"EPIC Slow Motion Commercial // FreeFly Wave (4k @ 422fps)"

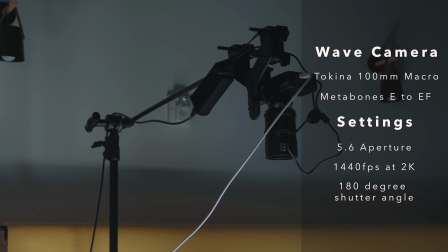8:47 This shot was probably the most difficult to capture because in order to get the speaker completely in focus while it was falling,
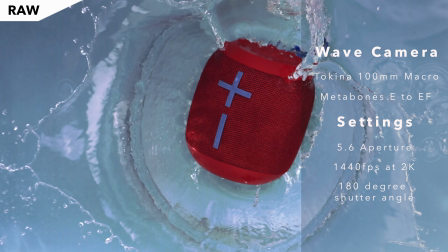8:53 we had to have an aperture of 5.6 or higher.
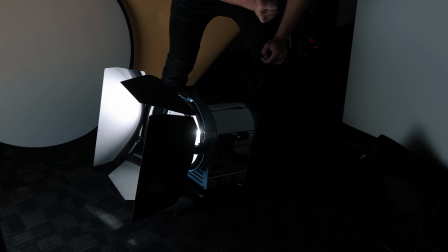8:56 So we placed all of the lighting as close as we could to the tank to make sure that there was enough light to avoid artifacts, shooting at 1500 frames per second.
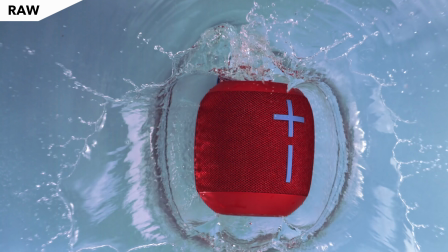9:04 The second most difficult part to this shot was getting the speaker to land level when it entered the water.
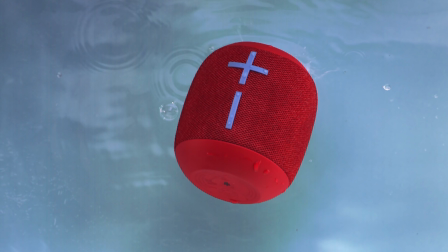9:09 This shot alone took us 4 hours to set up and keep dropping the speaker to get the shot perfect.
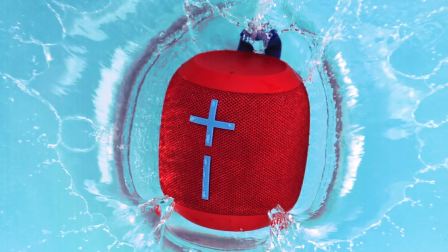9:15 We ended up breaking the speaker doing this so many times. And then in post, I added a slight push in and speed ramp to transition from this clip to the next seamlessly. But that finishes up the job shadow portion of the video.
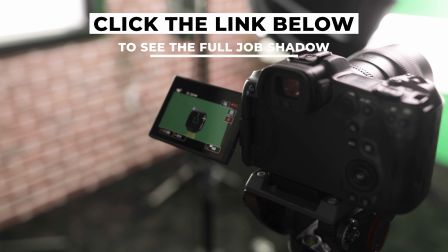9:26 Again, if you want to check out the full virtual job shadow, as this was just a condensed version because we covered a ton of things on set that was just not included in this video.
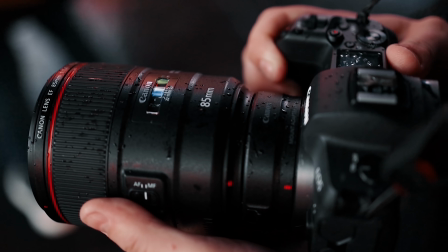9:35 Make your way over to fulltimefilmmaker.com and join our community of over 15,000 full-time filmmaker students. But that's it for today's video. If you haven't already, make your way down, hit that subscribe and like button, and if you have any further questions for me, please let me know.